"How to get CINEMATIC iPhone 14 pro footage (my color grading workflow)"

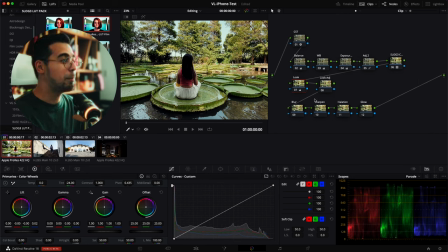So we're just gonna add just a tiny bit. And if you can see the minor adjustments really did work on here already. And that for the highlights, we're just going to give it a little bit of a warmer tone, kind of just a contrast between cool shadows and warm highlights.
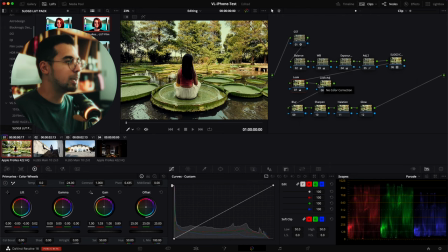Okay, so now we're done with the look. Again, this is very basic grading and we're gonna do the look adjust as well. I'm just gonna increase the saturation a little bit because it's a little flat and that you got to watch out for oversaturated stuff. Now for the secret sauce, this is the secret sauce.
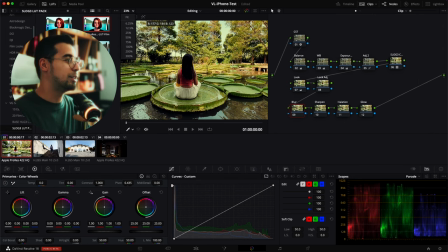So this will turn our iPhone footage into kind of like a camera look.
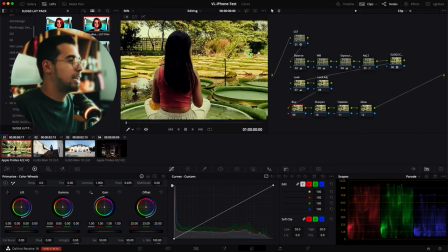Okay, so let's remove RGB values and we're just gonna zoom in right here.
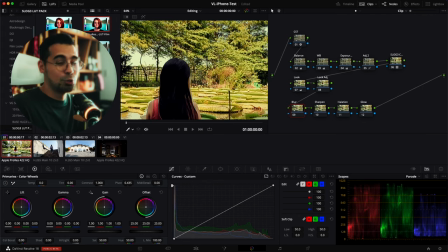You can see that this is super sharp and that with the blur, let's go to effects and we're to go lens blur and now we can't see anything.
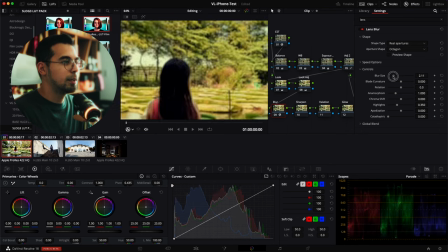We're going to go to octagon and that's the shape of it. And the blur size is what we're just going to change.
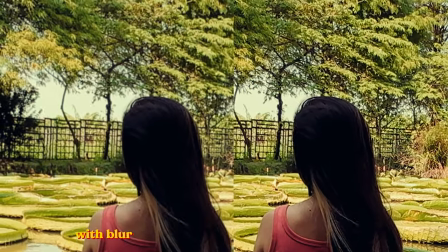So now you can definitely see how sharp it is and it's now soft.
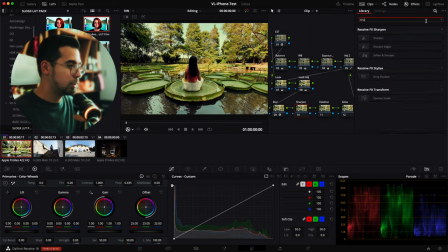And what we're going to do now is we're going to do sharpen edges right here.
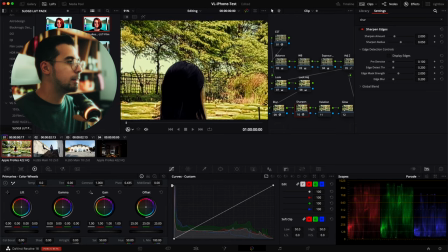And we're just going to go back in here, right? So usually the default one is pretty good.
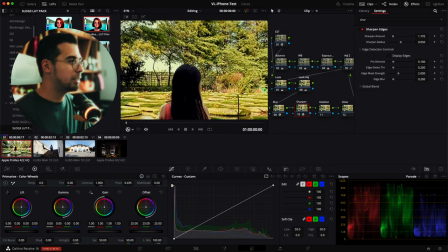If you're not satisfied with the sharpness really kind of livens it up just a little bit more, but not too much that it still looks like an iPhone footage.
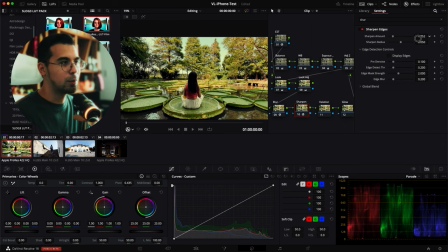Now I find that this is a little too much, right? So what I'm going to do is I'm just going to remove the sharpening just a little bit more.
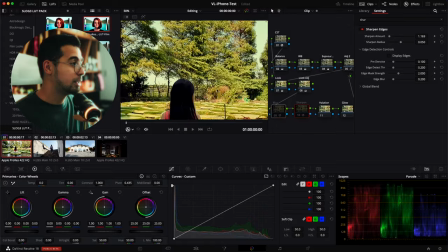And with this scene, I actually prefer it a little softer. So this is the original sharpness and this is with blur and sharpened edges.
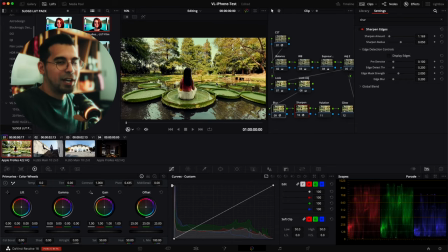It just makes the image softer. It's not overly sharp an entire range. We're just bringing back a portion of that sharpness, mostly the edges and it's not too strong like what the stock Apple over sharpening is from the camera.
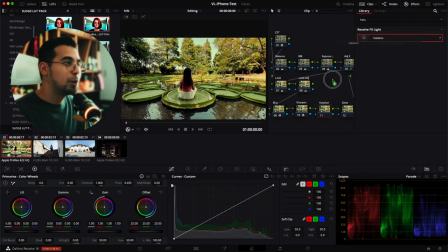Now my favorite part is the halation which is it just makes your scene
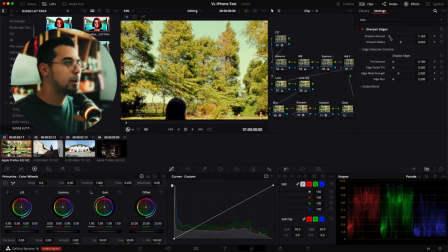glow a little bit and this is where we can play around with the sharpness again.
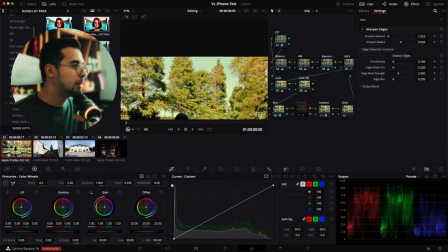I'm just going to lower it down and that should do the trick.
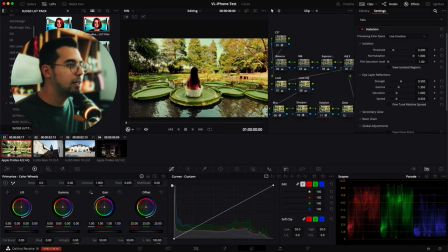Okay. And then the halation is a little bit too strong. So what I'm going to do is I'm just going to test out the strengths and we're going to look at the isolated region.
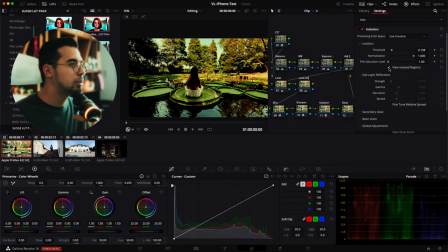It's actually getting a lot of the footage, which is not too good.
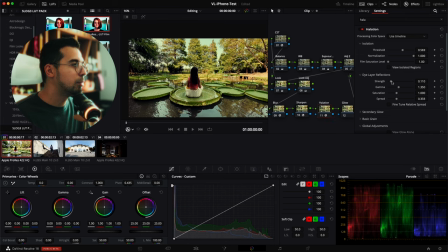Okay. That's perfect. And then go before and after, increase the strength. Okay, that's good. It just glows the edges and kind of just simulates film. And then last, but definitely not the least, which is glow. And also one of my favorite effects.
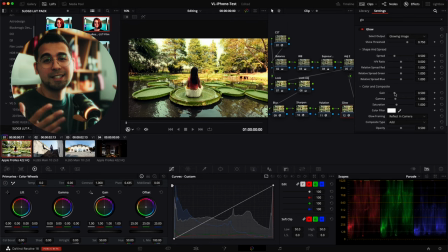This mimics a diffusion filter, which it makes the highlight glow. So this is a little bit too much. What we're going to do is that we just want a little bit of the highlights blooming. And obviously we don't want to overexpose it. So watch out for your vectorscopes here,
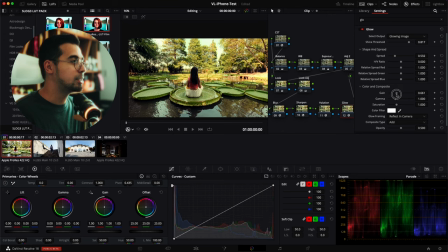your waveforms and that we're just going to bring the game just a tiny bit and then now you can see that it's glowing the sky and a little bit of the footage right here now you can see before
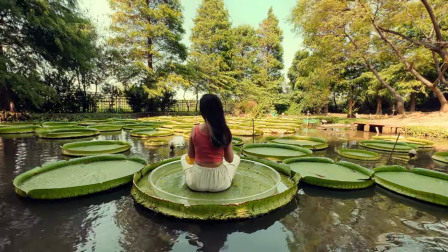and after right here without with without so
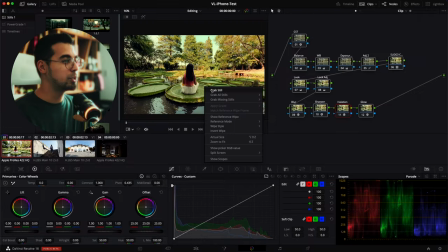now what we're going to do with the other footage is that we're just going to copy this grab still and
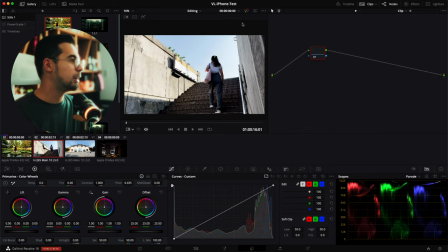it's going to be in the first one right and then we're just going to drag this. It's pretty much just going to copy everything. Now, everything is here.
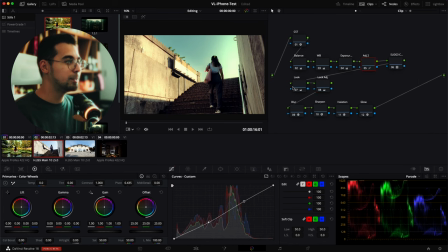We're just going to adjust it a little bit more. Since the look is a little bit on the magenta side, what we're going to do is we're just going to add more green into this to make it look like what it looks on the actual iPhone video.